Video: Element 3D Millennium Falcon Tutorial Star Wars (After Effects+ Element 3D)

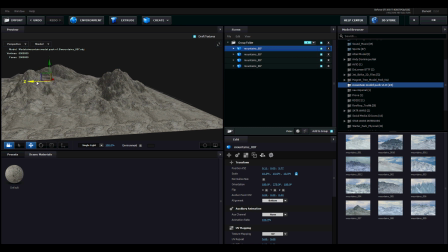Rotamos aquí, añadimos siempre un poquillo más enganchadas. Volvemos a duplicar más montañas para aquí el fondo.
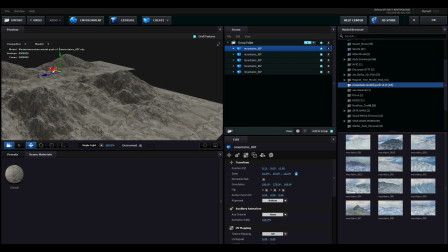Duplicamos otra vez y vamos añadiendo montañas más para el fondo.
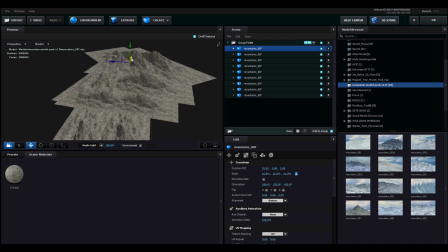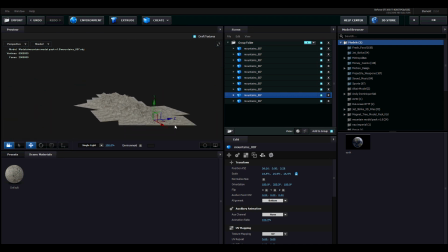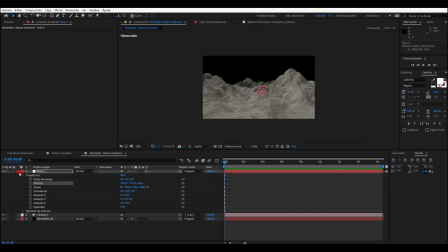Vale, ya tenemos las montañas aquí puestas. Y ahora le vamos a dar las luces, las sombras,
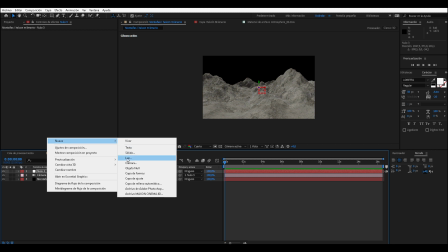un poquillo de niebla para que le dé más sensación de realismo y de profundidad también. Entonces vamos a luz.
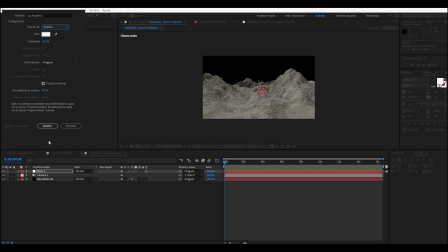Le damos aquí a una luz paralelo. 162 ya está bien. Vale, nos ha creado aquí la luz.
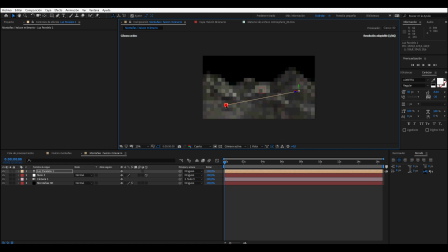Y ahora aquí vamos moviendo la luz y le vamos diciendo a ver por dónde queremos que venga la luz, ¿vale? Y así nos irá proyectando las sombras también.
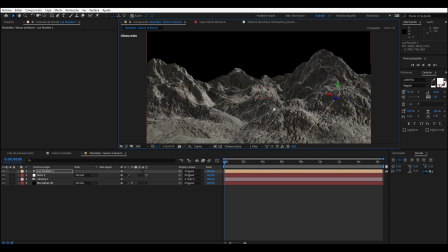Vale, más o menos por aquí. Ahora, entramos en montaña, en render settings, en shadows y activamos la pestaña de activar las sombras. Aquí en Map Size está 1024, lo ponemos a 4096 así le,
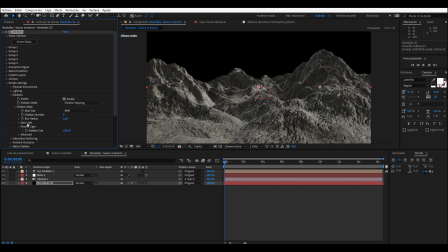y en Parallel Light, las propiedades de la sombra de la luz paralela, lo subimos al máximo sin la sombra también tendrá más calidad, ¿de acuerdo? Activamos también en Ambient Occlusion,
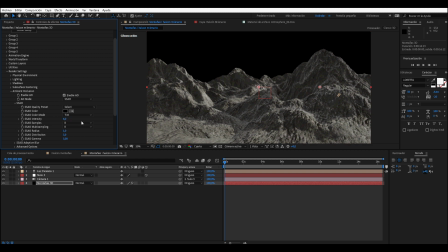activamos y lo subimos a 6 la intensidad, que también le dará un poquito más de sombra y el radio lo veremos a 3. Date quieto, Joe. Vale. Una vez tenemos ya las sombras hechas,
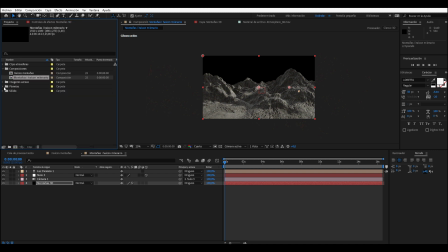vamos a ponerle aquí un fondo de un cielo. Yo tengo unas cuantas imágenes descargadas, que también las podéis buscarlas y descargarlas. Y ponemos este de aquí, lo ponemos de fondo.
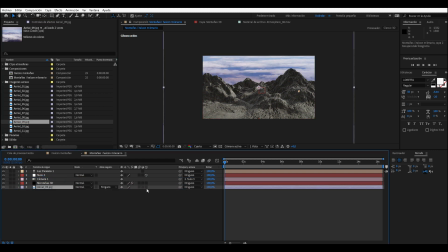¿De acuerdo? Activamos la capa 3D también.
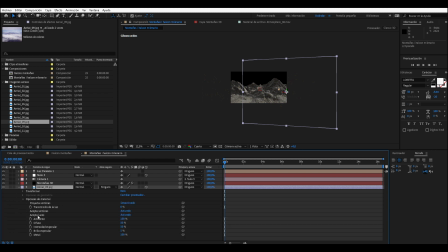Y abrimos sus propiedades y en opciones de material le decimos que acepta luces desactivado, porque si no. Y echamos la capa hacia el fondo. Muy hacia el fondo, muy hacia el fondo, muy hacia el fondo.
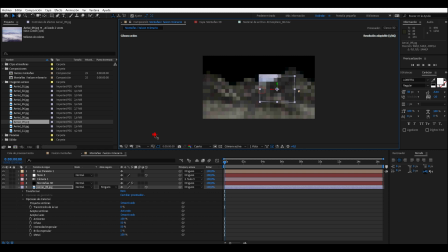Porque es el cielo. Muy hacia el fondo. Y ahora aquí lo escalamos.
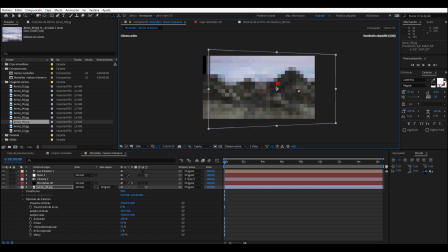Escalamos, rotamos un poquillo aquí. Que quede bastante recto. Y la centramos. Hasta aquí, más o menos. Tenemos un pelín para abajo.
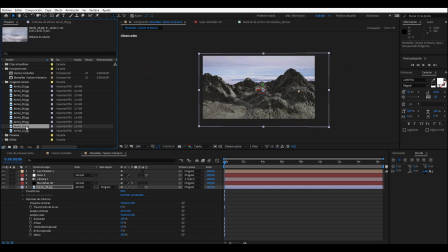A lo mejor buscamos otro. A ver, este. Cambiaremos el fondo.
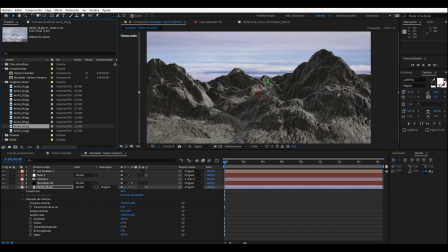Porque aquí aún se notan las nubes y no queda muy. Tampoco queda muy real. En este de aquí, para sustituir una capa, ya sabéis, mantenéis pulsado el botón Alt y la sustituís.
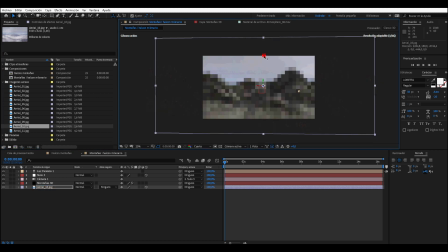La ponéis encima y se sustituye. Ya lo tenemos aquí sustituido. Ahora, sin este, lo podemos bajar un poquillo más. Y ya lo tenemos aquí. Tenemos el cielo puesto. Ahora volvemos a la capa montaña y para darle un poquito de niebla aquí en las montañas del final,
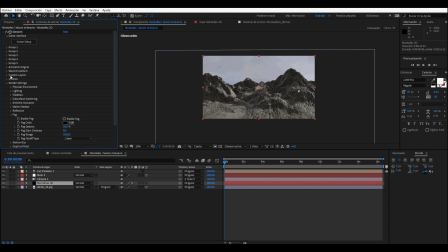para darle también un poquillo más de realismo, en la pestaña del Element, dentro de Render Settings, en la pestaña Fog, en la niebla, activamos y en el color le decimos el color del cielo, este de aquí, ¿de acuerdo?
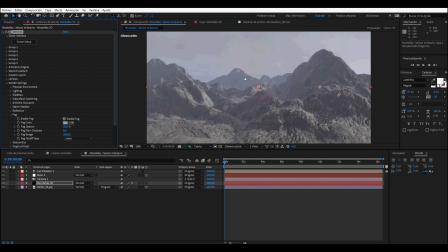Y veis, nos ha activado un poquillo toda esta. Este polvo, esta niebla que le da. Lo que no queremos que tampoco es que nos coja todo el plano, sino que nos dé la sensación de que la niebla, el desenfoque está un poco más para fondo.